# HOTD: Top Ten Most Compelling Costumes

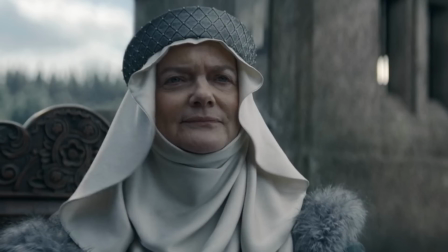[12:14]
A wimple consists of a cloth that covers the neck, cheeks, and sometimes the chin, and it's often accompanied by a veil that covers the head and neck.
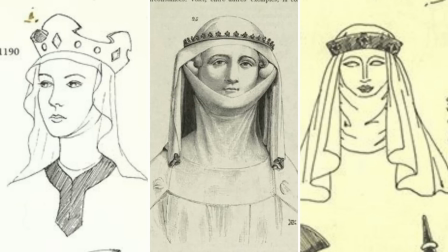[12:23]
It was commonly worn by medieval European women as part of their attire.
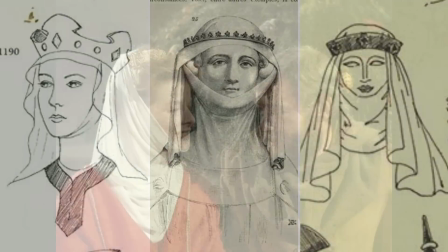[12:28]
Now, when I saw it, it brought to mind Katharine Hepburn in The Lion in Winter.
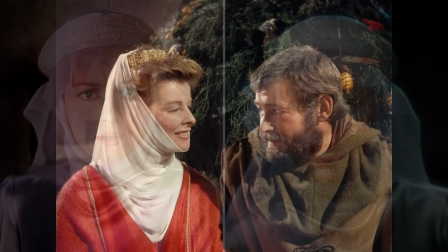[12:33]
However, it is very similar to the headdress worn by Olivia de Havilland as
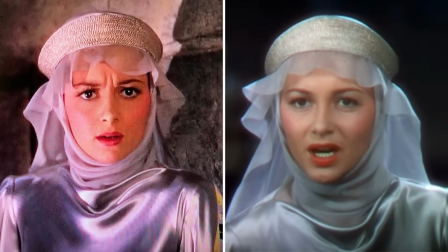[12:38]
Maid Marian in the 1938 film The Adventures of Robin Hood.
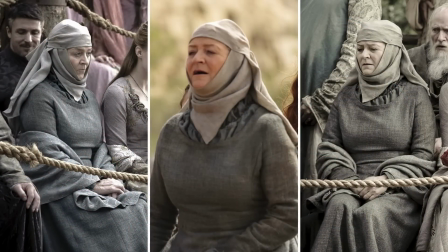[12:43]
Wimples are a common headdress worn in Westeros, often worn by the Septas and more recently by Rhaenyra Targaryen when in disguise.
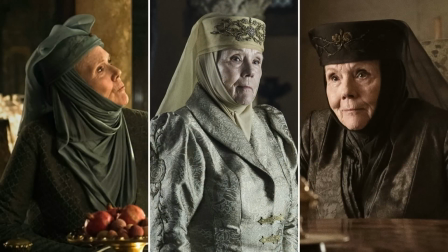[12:53]
Additionally, Lady Olenna Tyrell was a prominent character in Game of Thrones who consistently donned this headdress. Now, while I can't make out Sabbatha in her full costume,
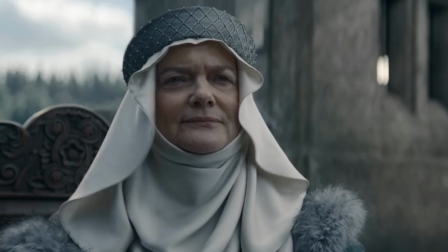[13:03]
it appears she's wearing an undergown with long sleeves and an overgown that features a wide collar trimmed in fur.
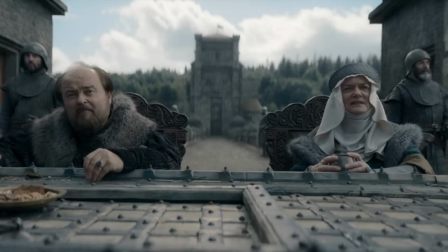[13:10]
Sabbatha and her husband Forrest appear united in their collective color palette and silhouette.
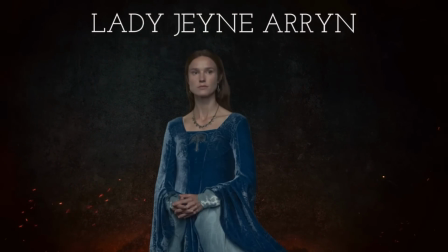[13:16]
Number 4, Lady Jane Eyre Velvet Gown.
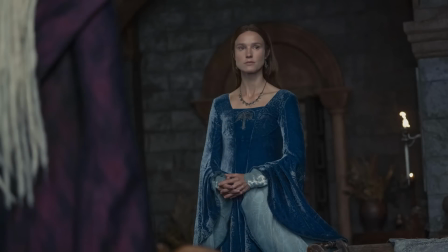[13:20]
Lady Jane Eyre, the head of House Eyre, wears one of the prettiest costumes featured in House of the Dragon. Her gown appears to be made from silk velvet, similar to this example from Top Fabric of Soho.
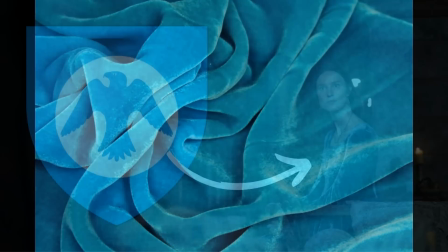[13:33]
Upon closer inspection, the velvet is actually printed with a silver motif of a falcon soaring against a moon, reflecting House Eyre heraldry.
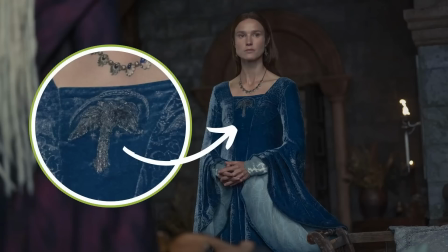[13:42]
The gown also features a silver embroidered stumpwork falcon on the bodice.
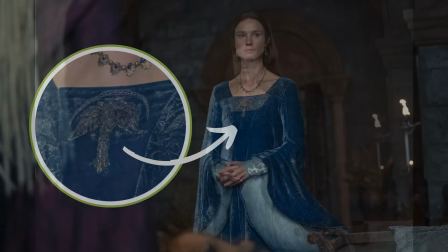[13:47]
The contrasting sleeves are crafted from a beautiful scallop brocade fabric,
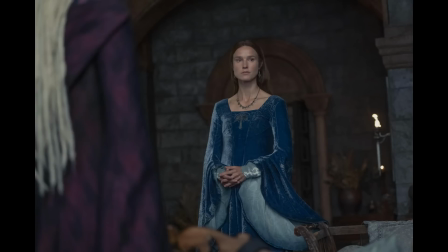[13:51]
while the long hanging sleeves are lined in a silvery blue fabric, possibly a jacquard.
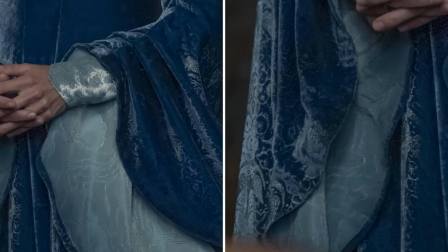[13:57]
This fabric pattern seems to resemble an abstracted sky with birds. And the overly long sleeves are pleated and tacked back, reminiscent of some of Cersei's gowns in Game of Thrones.
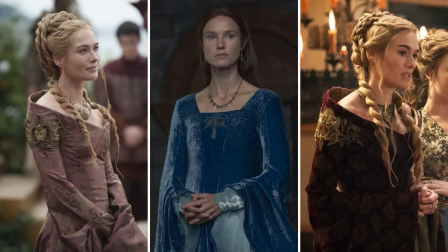[14:09]
Now, despite all these elements, the clean lines and the lack of trim or frills reflect the character's elegance.
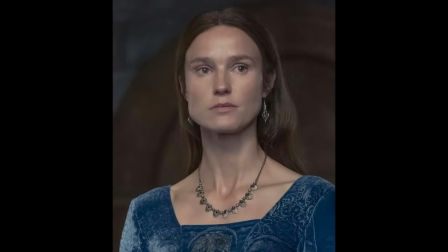[14:16]
The look is completed with a delicate silver necklace with blue beads and complementary dangling earrings.
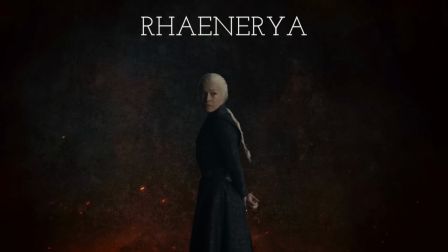[14:24]
Number 3, Rhaenyra Charcoal Gown.
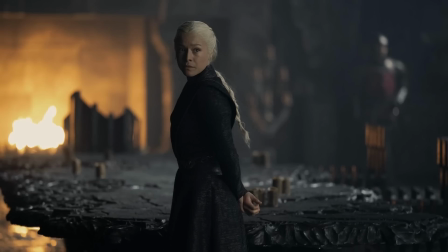[14:28]
Wow, it's surprising to think that during Game of Thrones, principal characters like Cersei, Daenerys,
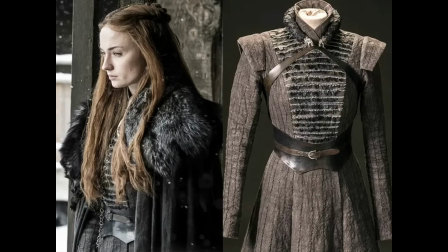[14:34]
and Sansa typically only had 3 new costumes per season due to the time and expense involved in creating them.
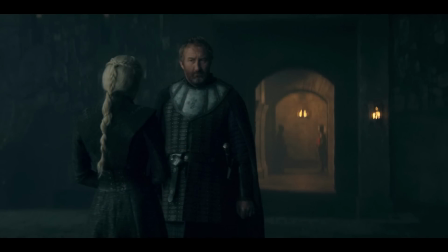[14:41]
So it's quite a change to see Rhaenyra donning a new costume or 2 per episode, with even more to come.
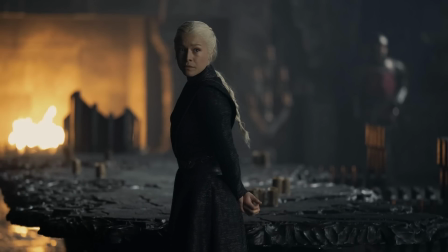[14:48]
This particular look is worn in the shadows of a dimly lit dragonstone. The dress is cut slightly above the ankle.
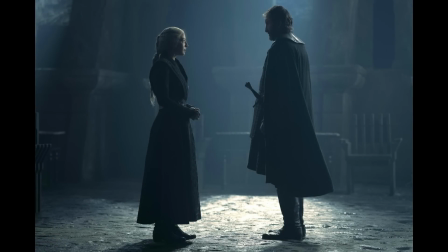[14:56]
While Daenerys often wore her gowns knee-length or mid-calf, she, like Rhaenyra, wore full-length gowns in the Pyramid Throne Room in Meereen.
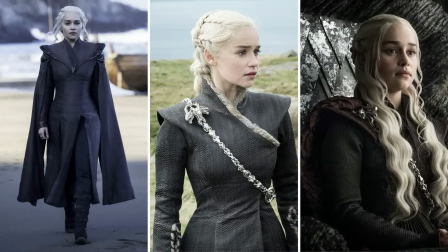[15:06]
Regarding the color, Daenerys wore many gray dresses once she landed on Dragonstone. While it's hard to see clearly from these pictures, Rhaenyra's shorter dress has a textured fabric and some appliques,
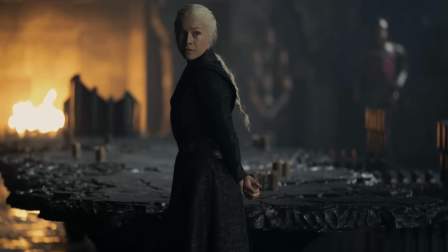[15:18]
possibly metalwork, added to her collar and belt. The shape of the belt is similar to the one that Sansa wore in later seasons of Game of Thrones,
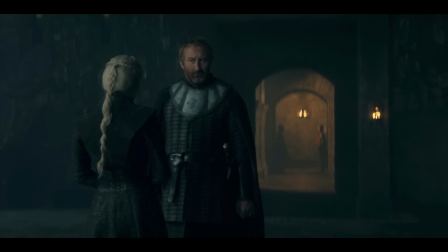[15:27]
and it's laced at the back in the same fashion as Cersei's gold obi in earlier seasons.
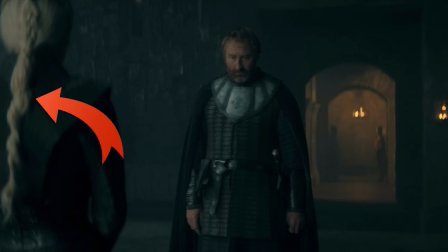[15:33]
Fans of the book have also noted the single braid that Rhaenyra is wearing, which is a nod to Queen Visenya Targaryen.
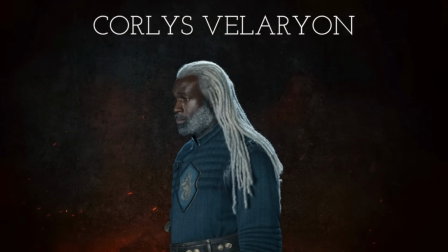[15:40]
Number 2, Corlys Velaryon, Gambeson, and Gown.
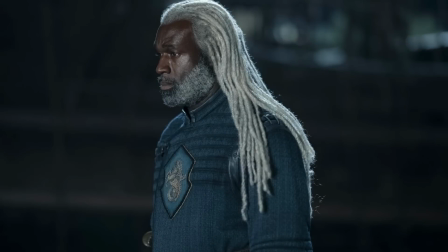[15:44]
So Corlys has taken a bit of a backseat this season as we've been introduced to many new characters. But despite this, I was delighted to see him in a new costume for Season 2, something befitting one of the wealthiest men in Westeros.
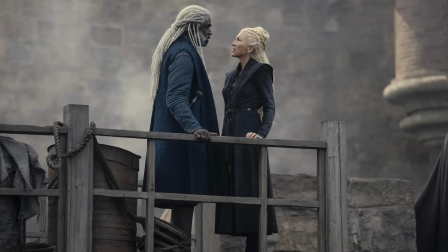[15:57]
The quality of the costume is evident, and you can hardly tell there's been a change in costume designer,
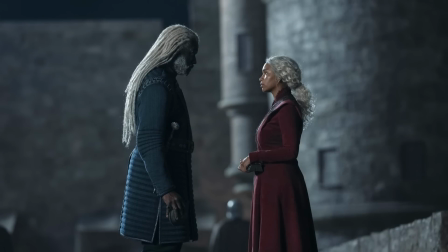[16:03]
as it looks like it would have come from the same closet of clothes. Like Alan and Adam of Hull, the sea snake is dressed in blue.
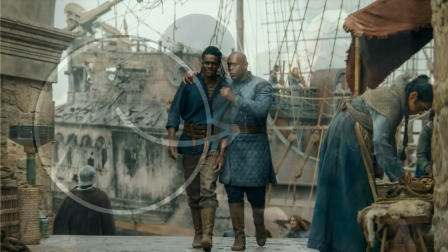[16:11]
I just want to mention that the blue shirt Corlys dons at the top of the episode,
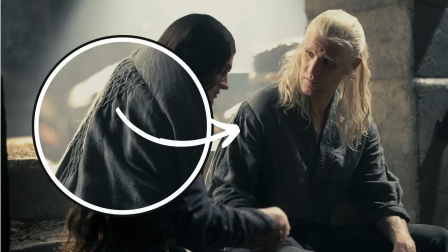[16:15]
like Daemon's, his shirt features a beautiful honeycomb smocking detail.